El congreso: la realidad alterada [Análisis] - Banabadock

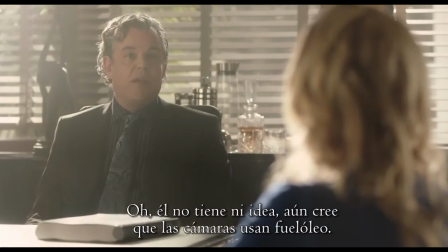254s Oh, he doesn't know anything. He still thinks the cameras run on bunker fuel.
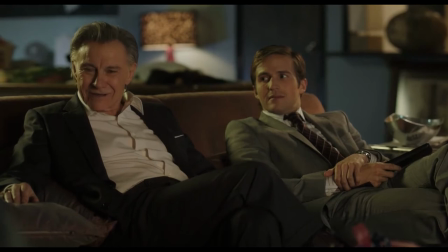258s
Él mismo afirma con cinismo que el cine solo sigue la tendencia de siempre, imponer sus deseos a los actores para vender películas.
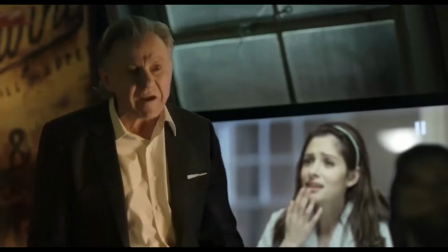265s
Se burla de la noción de elección tan importante para Robin. Prácticamente habla de la digitalización como salvar a los actores de los abusos de la industria.
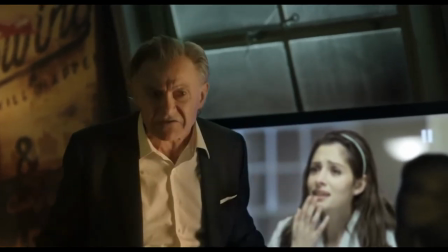272s
Su actitud es de derrota. Se ha rendido por completo. En este momento parece que está intentando salvar a Robin por amistad.
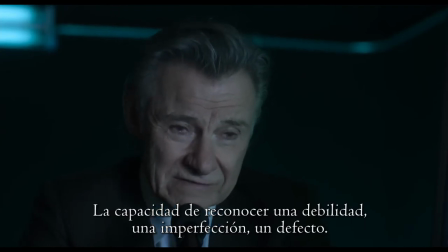279s
Pero esta amistad se cuestiona al final del primer acto, cuando él relata su trabajo como exponer la vulnerabilidad de las personas.
And to exploit it for my needs as an agent.
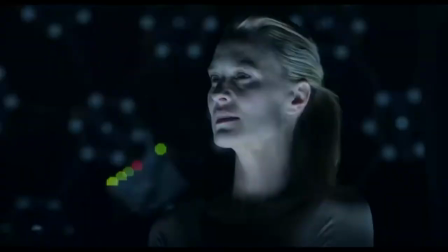289s
Mientras habla de esto, utiliza su habilidad y su conexión con la actriz para extraer de ella las emociones que necesita Miramount.
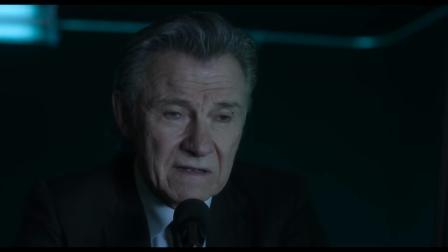295s
Está usando sus experiencias para emocionar por medio de la empatía, lo cual es el fundamento de la narración,
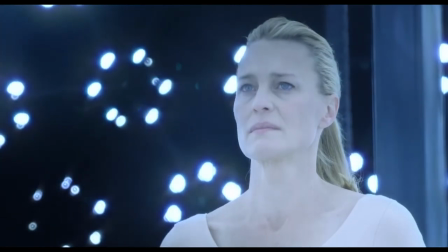301s
pero a la vez está pervirtiendo este fundamento, porque está aprovechándolo para enriquecerse.
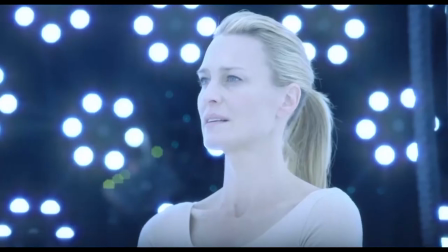305s
Robin es un pájaro enjaulado en la estructura de metal, pierde por primera vez el color de su vestuario y adopta un blanco inmaculado. El blanco representa su transformación en un lienzo, en que la productora pintará lo que quiera.
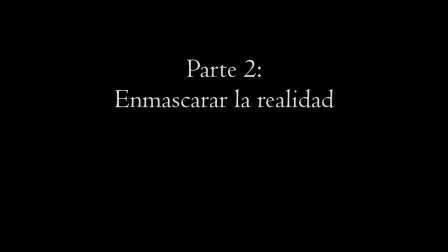318s
Parte 2. Enmascarar la realidad.
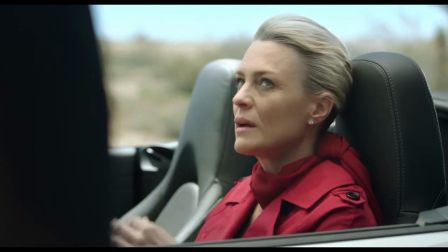322s
Consumiendo una sustancia química, Robin entra en una zona restringida de animación para participar en el congreso, en un hotel de la productora.
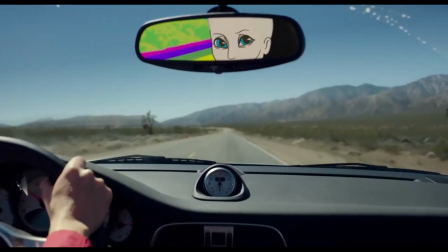330s
En el segundo acto de la película, la imagen artificial invade la realidad.
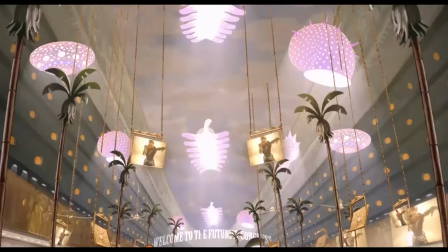335s
El estilo de imagen recuerda al dibujo clásico, y la música al jazz.
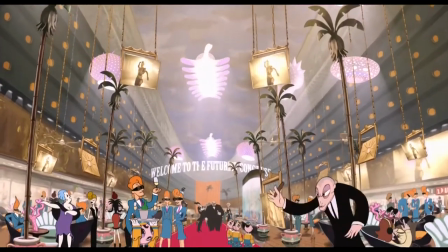339s
Ambos elementos conectan con la época dorada del cine de Hollywood.
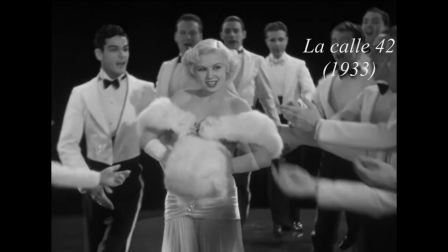343s
Por otro lado, es una época idealizada por su estética, en la cual las condiciones materiales eran bastante horribles.
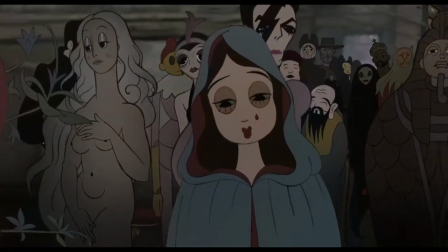349s
Hay un paralelismo con la situación presente, en que la imagen también funciona como escapismo para personas que viven en una distopía.
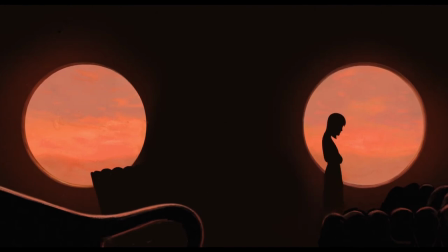356s
En esta parte, lo material ya queda olvidado. De hecho, no sabemos qué pasa a nivel de realidad hasta el final.
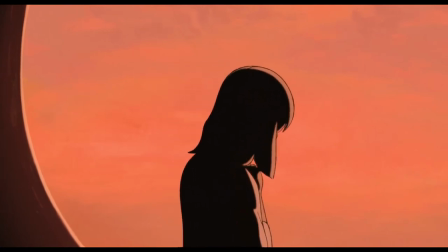362s
Adoptamos el punto de vista de la protagonista, de modo que la barrera entre lo percibido y lo existente desaparece.
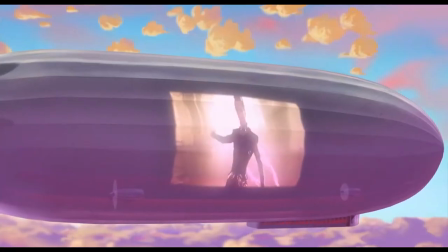368s
La única excepción es, irónicamente, el cine. En él, vemos la copia digital de Robin actuando como marioneta de la productora.
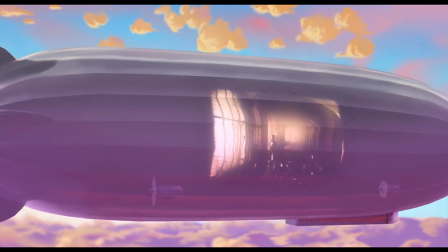375s
Las figuras mediáticas no son personas, sino iconos con los que establecemos relaciones de tipo parasocial, que las empresas explotan para sus intereses.
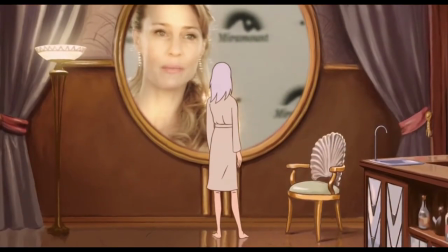384s
La película dramatiza esto presentándonos una versión de Robin que, de forma literal, no existe en el plano material.
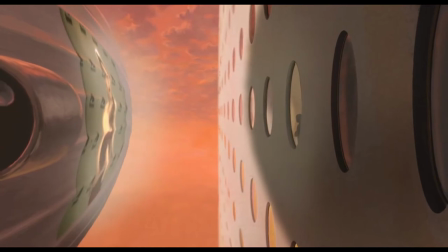391s
Sin embargo, la vemos más convincente que la versión animada. La imagen y la realidad se han desdoblado, y la relación entre ambas se subvierte.
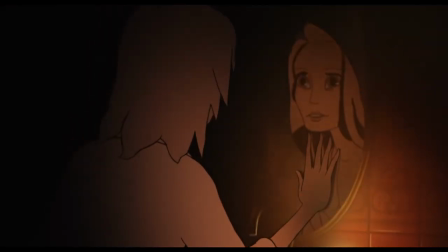399s
Más adelante apreciamos el efecto que la simulación provoca. Una fuerte disociación de la realidad y de la propia identidad.
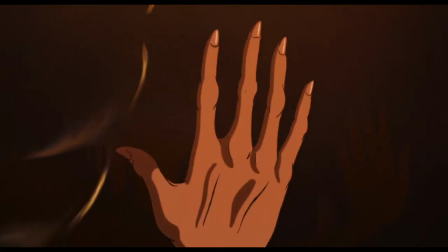406s
Las imágenes son tan poderosas que invaden su mente de forma constante, sin que ni ella ni la audiencia pueda distinguirlas de la realidad.
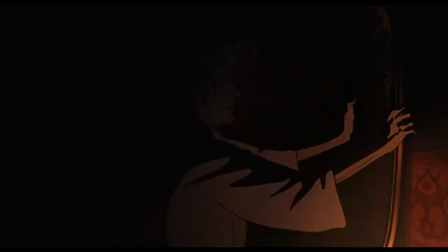413s
Robin intenta liberarse golpeando su cabeza. Sigue atrapada, pero esta vez la cárcel es una simulación.
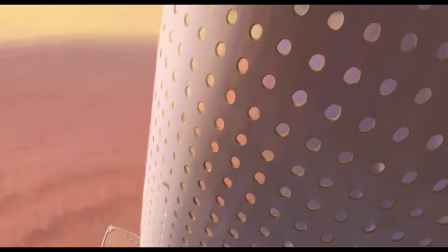420s
En el hotel la figura que predomina es la circunferencia. En concreto, las ventanas.
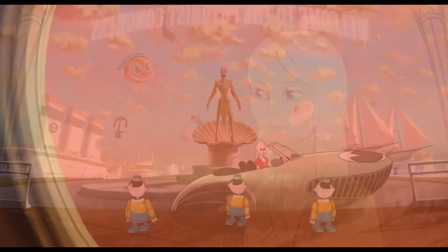425s
Robin mira a menudo a través de ellas, pero no se ve nada en el exterior. Hay motivos marinos que remiten a las peceras de las que ya hablamos y hablaremos.
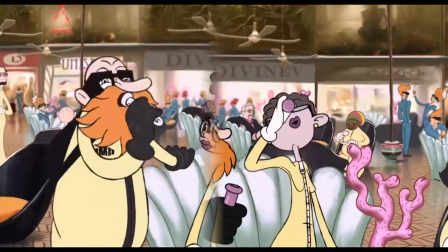432s
Lo pueblan caricaturas de iconos, como John Wayne y Marilyn Monroe.
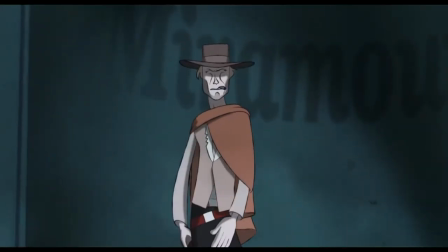436s
Las transformaciones son satisfacciones instantáneas, pero muy breves, lo cual crea una necesidad.
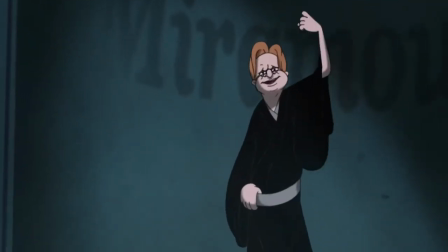442s
Aquí se introduce una pieza clave de la narrativa, la obsesión.
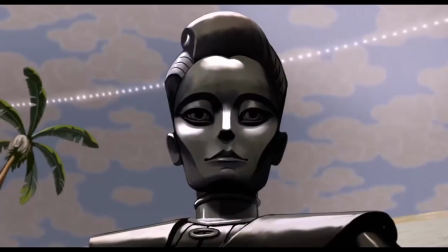446s
Los medios de masas crean imágenes artificiales, y la masa ata su identidad a ellas.
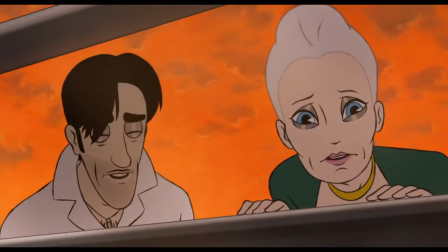451s
Robin establece una relación con Dylan, el animador.
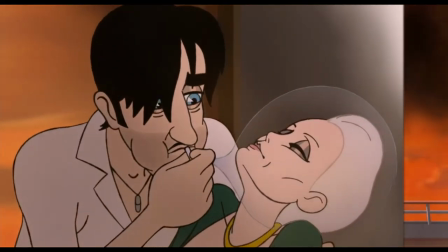455s
Él siente una conexión unilateral y parasocial con ella, porque la observó durante años.
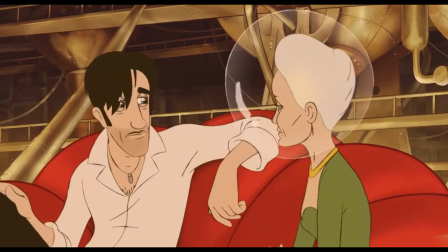460s
A priori, la relación parece positiva, pero en el fondo es muy negativa.
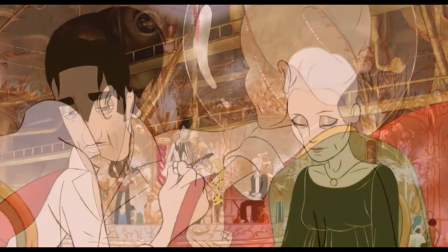464s
Dylan está obsesionado con la imagen irreal de Robin, y ella se aprovecha de ello más adelante para conseguir lo que quiere.
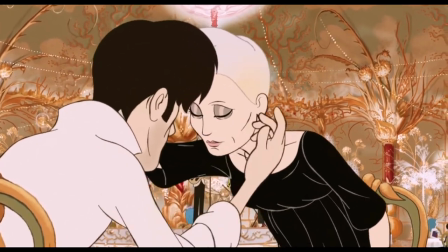470s
Al final de la trama, de hecho, ni siquiera sabremos qué es de él, como si no fuera importante.
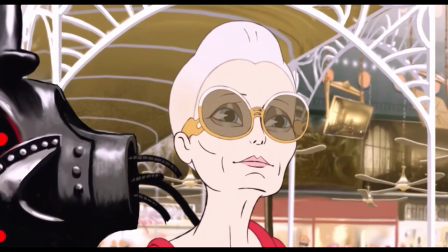476s
A diferencia del resto, Robin mantiene su apariencia original, que a su vez se contrapone a la estatua del vestíbulo.
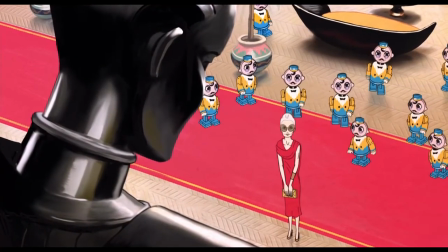483s
La persona real es olvidada, pero la figura creada en base a ella es deificada.
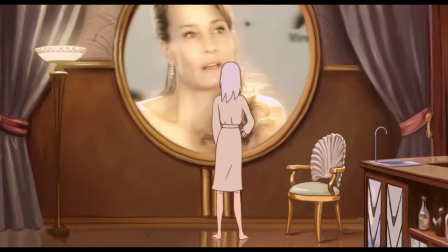487s
Al igual que los demás famosos que vemos, Robin Wright se ha convertido en una imagen, sin personalidad.
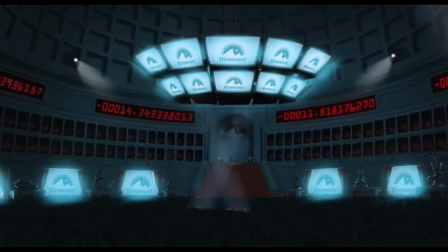493s
Un producto, la versión comodificada de una actitud. La otra persona que mantiene una apariencia humana es el líder de la compañía.